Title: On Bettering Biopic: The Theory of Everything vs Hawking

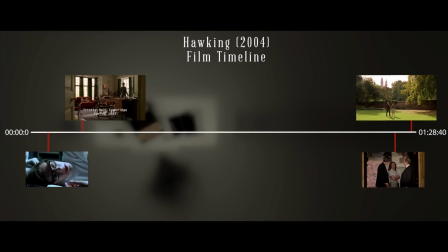By framing Stephen's life from his school years up to the moment he decided to marry Jane, we lose all the interesting and exciting part of his life, and this would otherwise work for him had he made the other themes more pronounced than just another thing the film needed to cover. It is at this point where McCartan's script died first. It was always a three-threaded narrative, and it was always going to honor the science. And I do honor the science. I'm not heavy-handed with the science. And I decided early on that I wouldn't have physicists to explain physics. You can Google that. What I wanted was to find entertaining cinematic ways for laypeople like ourselves to say, well, what's... It is likely that Moffat had also set out doing the same thing.
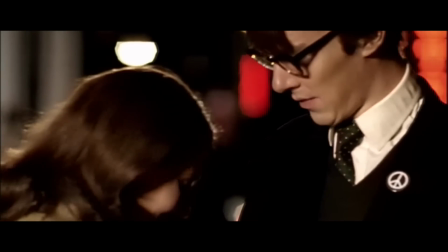Otherwise we wouldn't have glimpses of courtship where Stephen and Jane were seen going out, as well as Stephen's deterring physicality in his theories.
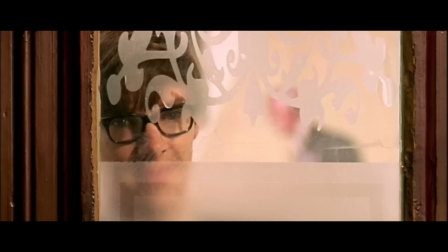But in the end, Moffat's film never really settled properly on any of them, which made the film incredibly confusing.
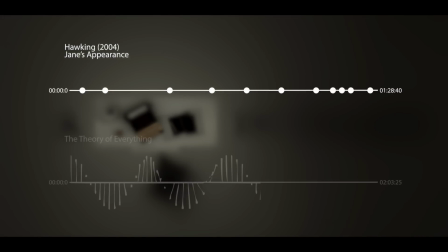Suffice to say, Jane only appeared 11 times throughout the film, whereas in McCartan's film, Jane appeared almost every scene.
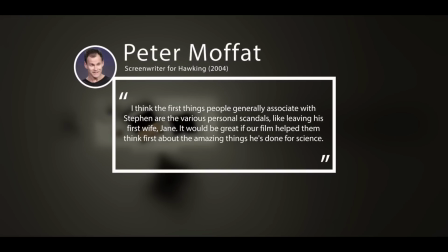In an interview with Telegraph UK, Moffat said when asked about what do you most want viewers to take away from the program? It would be great if our film helped them think first about the amazing thing he's done for science. Then if such is what he aimed for, that is what we got.
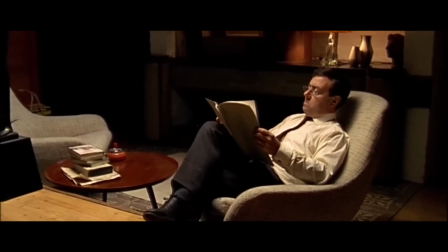But with such theme in mind, it should never have become a motion picture, but rather better remain as paperwork or written essay.
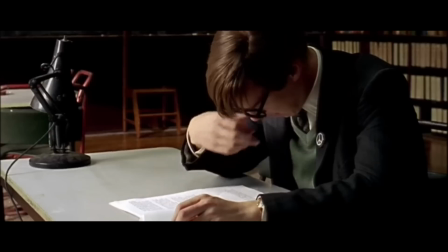In Moffat's film, it only reinstated the fact of how Hawking was a brilliant man, but the film could easily be passed as a bad documentary.
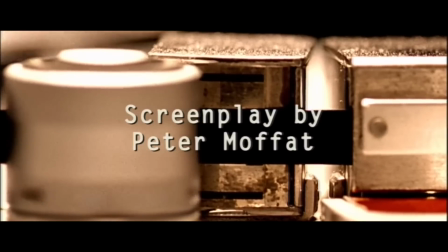That said, the entire film had very few to non-character arcs.
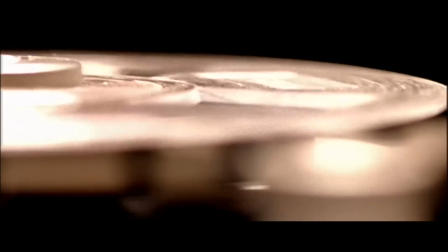The whole film had wrong inserts where characters like Arnold Penzias and Robert Wilson were seen discussing about how Hawking's theory helped them develop their own theory.
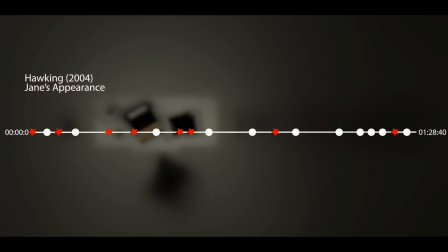There were at least eight scenes scattered throughout, and they were not only awfully placed, but they cut the audience's mood and attention.
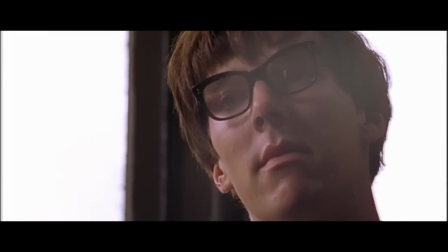We suppose they were meant to remind us of Hawking's brilliance. Nevertheless, though, they were all, sincerely, quite boring.
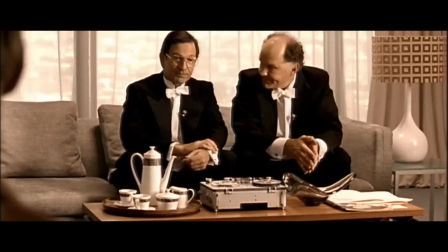And moreover, it's hard enough to understand Hawking's black holes under two hours. Imagine Penzias and Wilson's cosmic microwave background radiation.
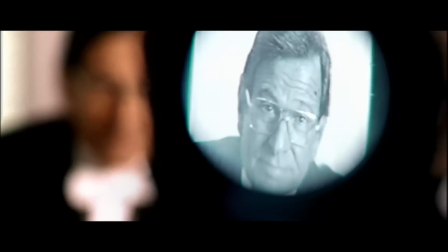Science isn't theater. MoFat didn't really structure nor frame its scene nor sequences quite as good as film had hoped for.
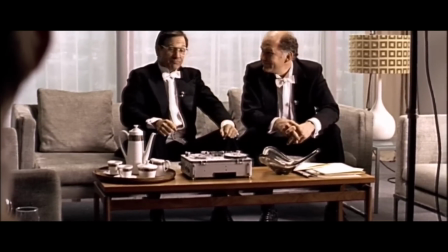And the sudden cuts between Hawking's illness to scientific theories without giving audience the time
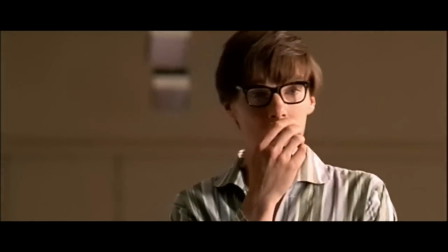to even process his sorrow over his illness made this film incredibly unemotional,
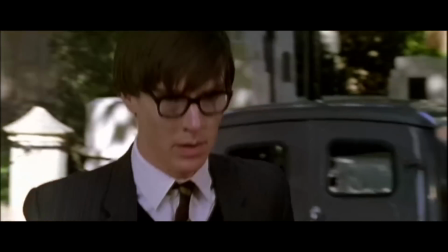which is the core of almost every biopic.
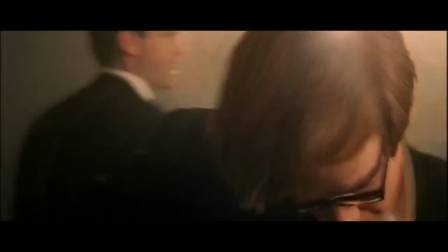If we can't find empathy nor interest with the characters, why are we even watching them?
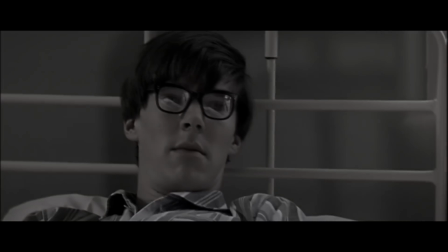And if you guess that they've actually inserted a Penzias and Wilson scene just after Hawking's awful diagnosis, you are very correct.
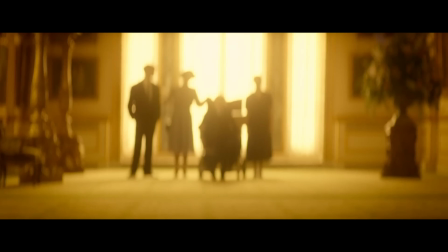The Theory of Everything on the other hand, we're able to get under the audience's skin by completely involving us with Stephen's struggle.
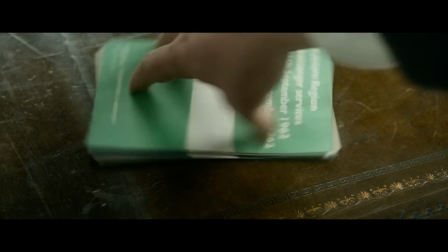And although McCartan also did the lineal timeline, like MoFat did, showing us from early on how different and special Steven was,
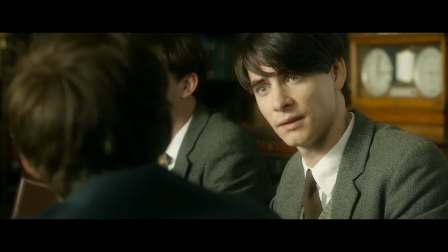the film quickly takes you under that surface layer and made us discover how ordinary he really was.
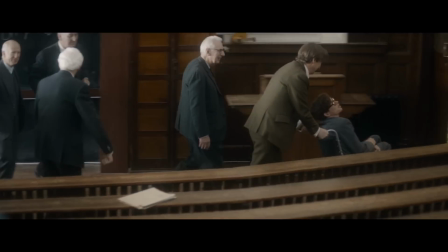Through watching his friendship with Brian and his professors, as well as his body slowly losing itself,
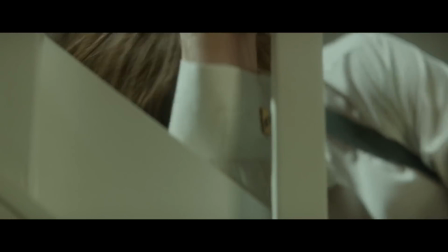such as the scene where we see him crawling up the stairs to comfort Robert, it immerses audience into his agony.
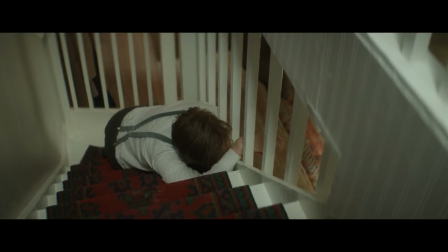It is a gutting scene for any parent. This is how we as audience can actually connect to how devastating his illness really was.
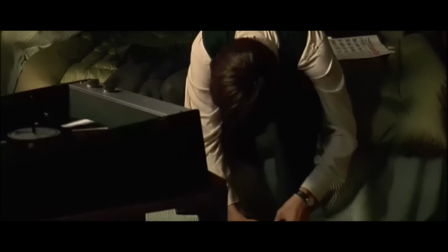Moffat also had scenes similar to this, but they don't quite make up the same chills. A shoe-tying scene, a key-turning moment, doesn't quite cut it.
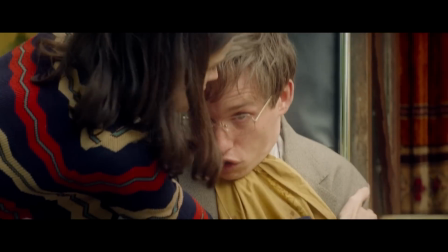Of course, this would have been easy to fix had Moffat not cut away halfway into Stephen's life.
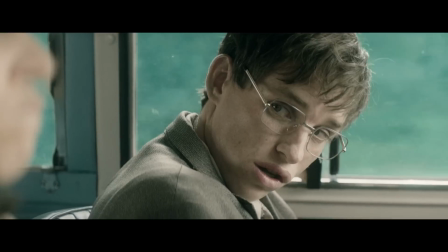He would have had the same advantage as McCartan, exploring all the ups and downs to a marriage that failed, but back to the same.
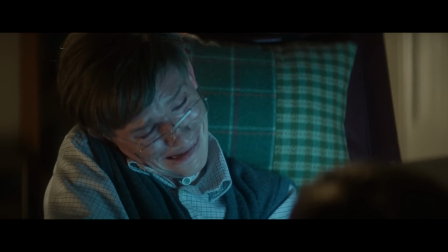Theme matters, and it matters a lot.
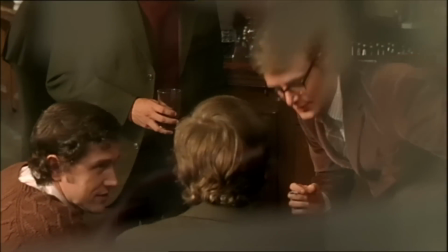In what Moffat decided to convey only to the elites of Science Club, McCartan decided to go for a more universal terminology,
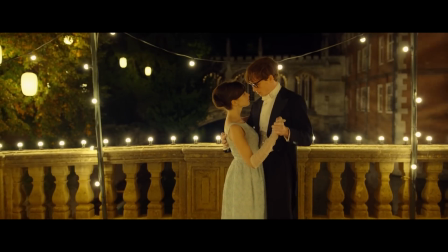where everyone not only understood, but felt, which was the power of love and the thriving human spirit.
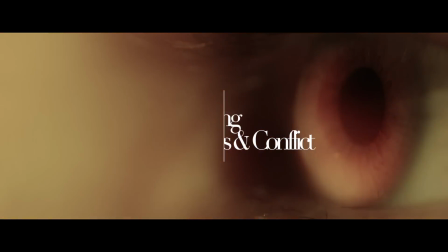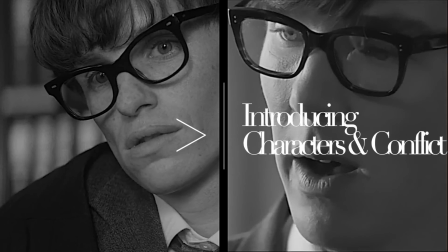The one thing that separated Moffat and McCartan's work is the way they presented their main character.
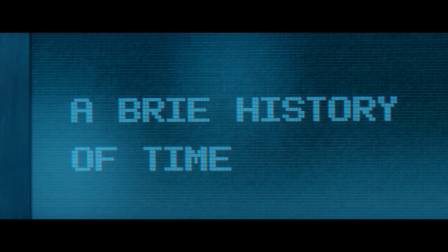Stephen was widely known for his wittiness as well as his deadpan jokes, and McCartan set out exactly to capture that side of him.
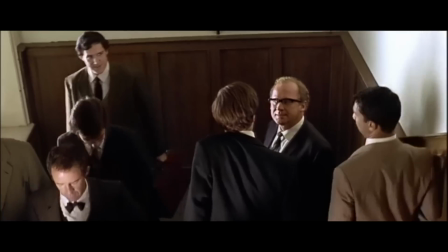Whereas Moffat leaned more towards the realistic Stephen, the man that were sometimes cruel to others, thinking he might be better than his colleagues.
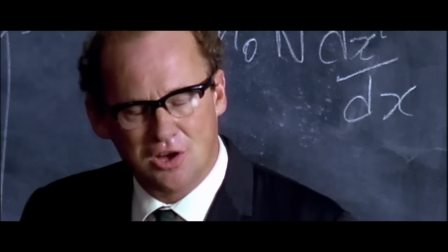There are no real flaws in doing so, but having said that, Moffat's intention could have been made indirectly,
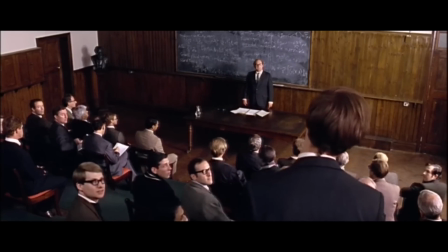rather than made up an entire elaborate scene where Stephen would call out on his teacher and correct their theories in front of the students.
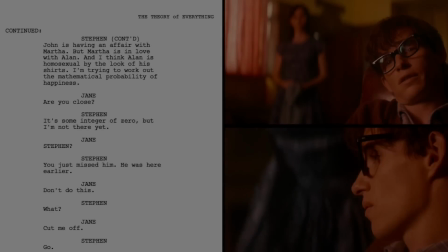This risked our sympathy and empathy for him. There was a line in McCartan's version that didn't end up in a final cut.
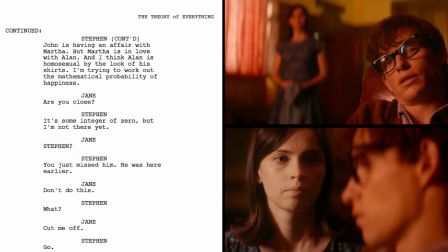At page 32, when Jane tries to cheer Stephen up by making him teach her croquet,
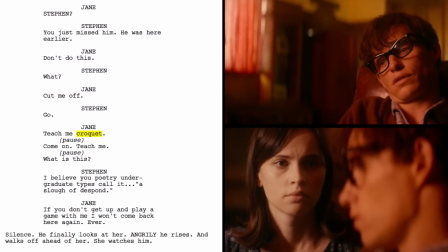Stephen had initially mocked Jane in the process, prompting her to threat him. Imagine if such line had been left in.
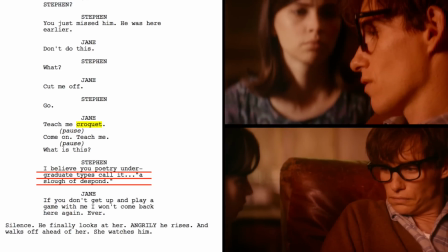Can we then felt the same for Stephen? Perhaps we still might, but it's a risk. A risk that maybe filmmakers thought was unnecessary and time-consuming.
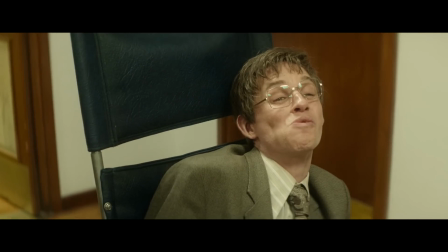But we praise McCartan for choosing to deliver a Stephen that uses more humor to compensate the lack of emotional release.
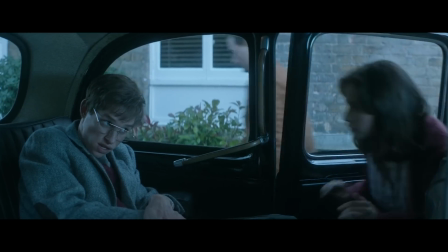And this brings us to another interesting topic, which is the introduction of conflict.
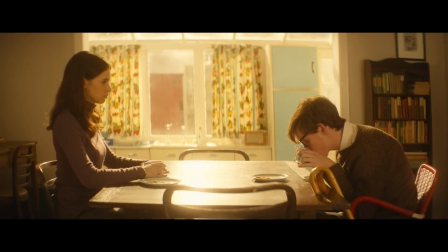Throughout the theory, Stephen's symptoms were chopped up, scattered into different scenes where, as we've mentioned, scenes where other actions and themes were taking part.
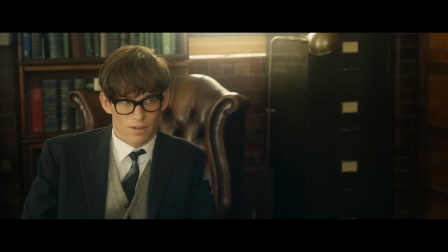Take this one as an example. We have here where Stephen's discussing about the topic of his thesis.
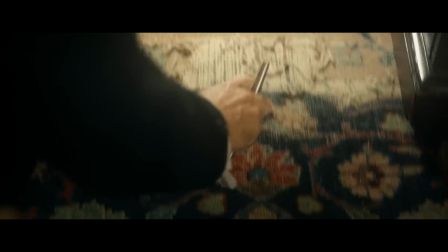And as we can see, it took him a much effort to pick a pen up.
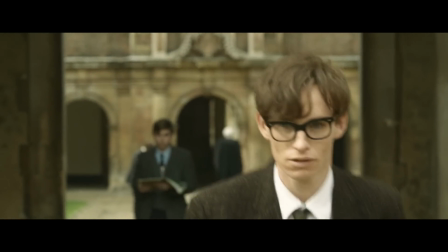This not only informs audience, but it also gives us time to process not only the progress of Steven's illness,
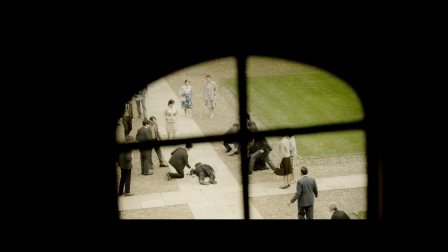but it also gives the film an overall congruity, thus hitting two birds with a single stone.
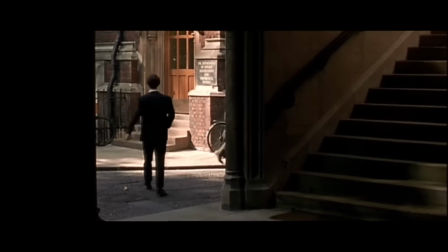And like this scene, there are many others. In Moffat's version, however, he would allow a single subject to take over the whole of a scene.
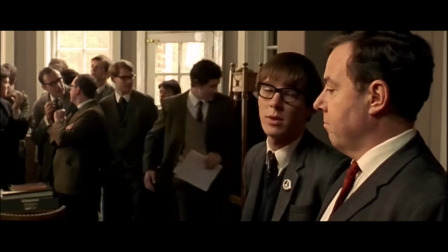That is, if we're talking about the illness, we're only talking about the illness. If we're talking about theories, we're only talking about theories, and if we're talking about, you get the point.
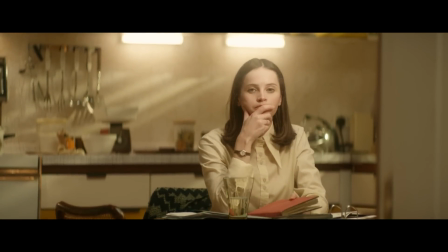Every scene needs to hint us, be relevant, and assist the next one, so to create a logic structure throughout the film.
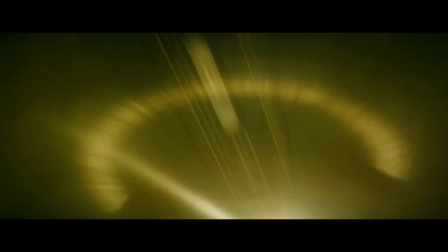Obviously, The Theory of Everything isn't a perfect film. It does have its flaws.
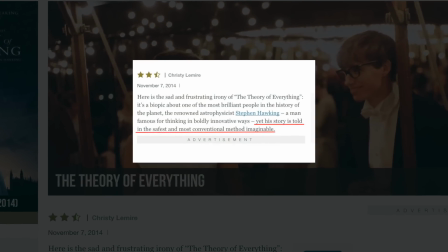Christy Lamar from Roger Evers said that the theory of everything was told in the safest and most conventional method imaginable.
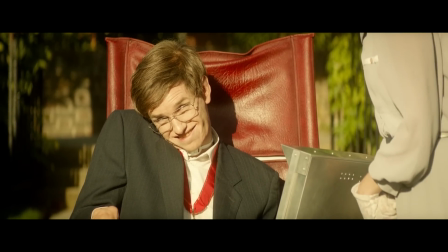But we argue, nevertheless, one walks out of the theater feeling as if Hawking not only gave science a great advantage,
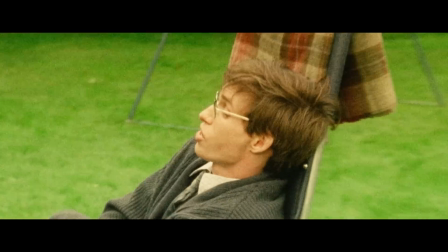but also the thriving strain of a human spirit, which is what most ship prays about this film.
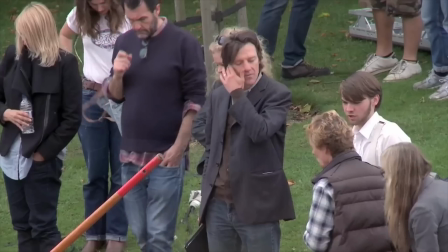As said in director James Marsh's interview.
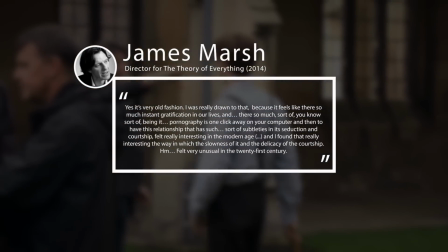I was really drawn to that because it feels like there's so much instant gratification in our lives and there's so much sort of you know sort of what pornography
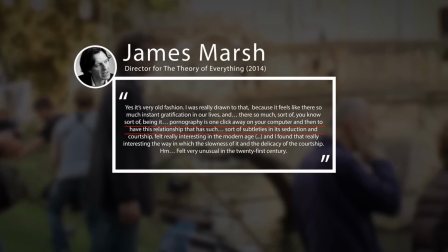is one click away on your computer and then to have this relationship that has such sort of subtleties in its seduction and the courtship
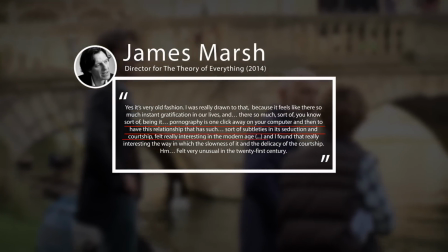felt really interesting in the modern age. It's a generation that's older than mine.
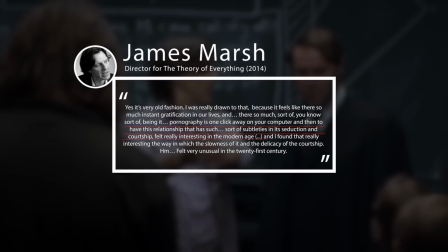It's a post-war generation in England.
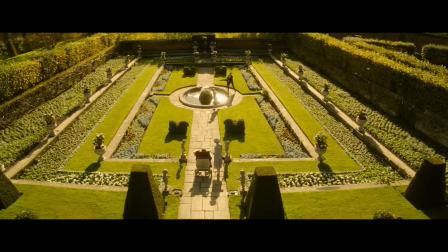All these aspects should sum up the true value of the theory of everything in our modern cinema.
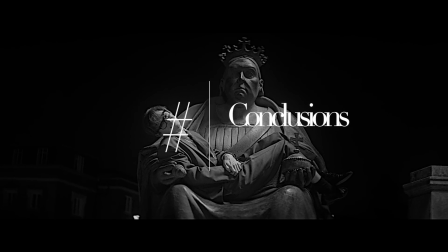There is something truly inspiring to hear the effort of a screenwriter. Keep going. I mean, I'm 53 and I've been sort of doing this since I was about 23.
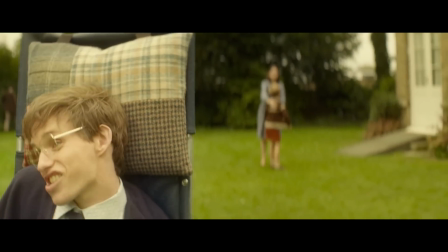I mean, that's 30 years. Instead of pointing out and say they don't add anything to modern art, these days, what films really do?
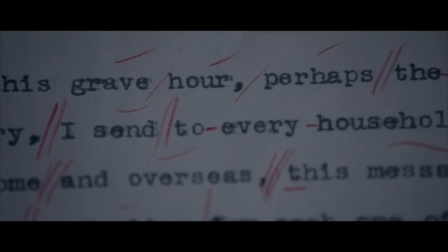I really enjoy biopics. In fact, they are one of my favorite genres, and I'm glad they're making more of them.
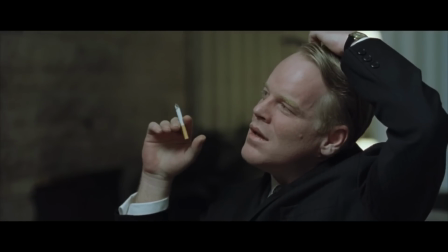But we do encourage filmmakers to take another perspective on biopics, as they can also be introduced in many different ways.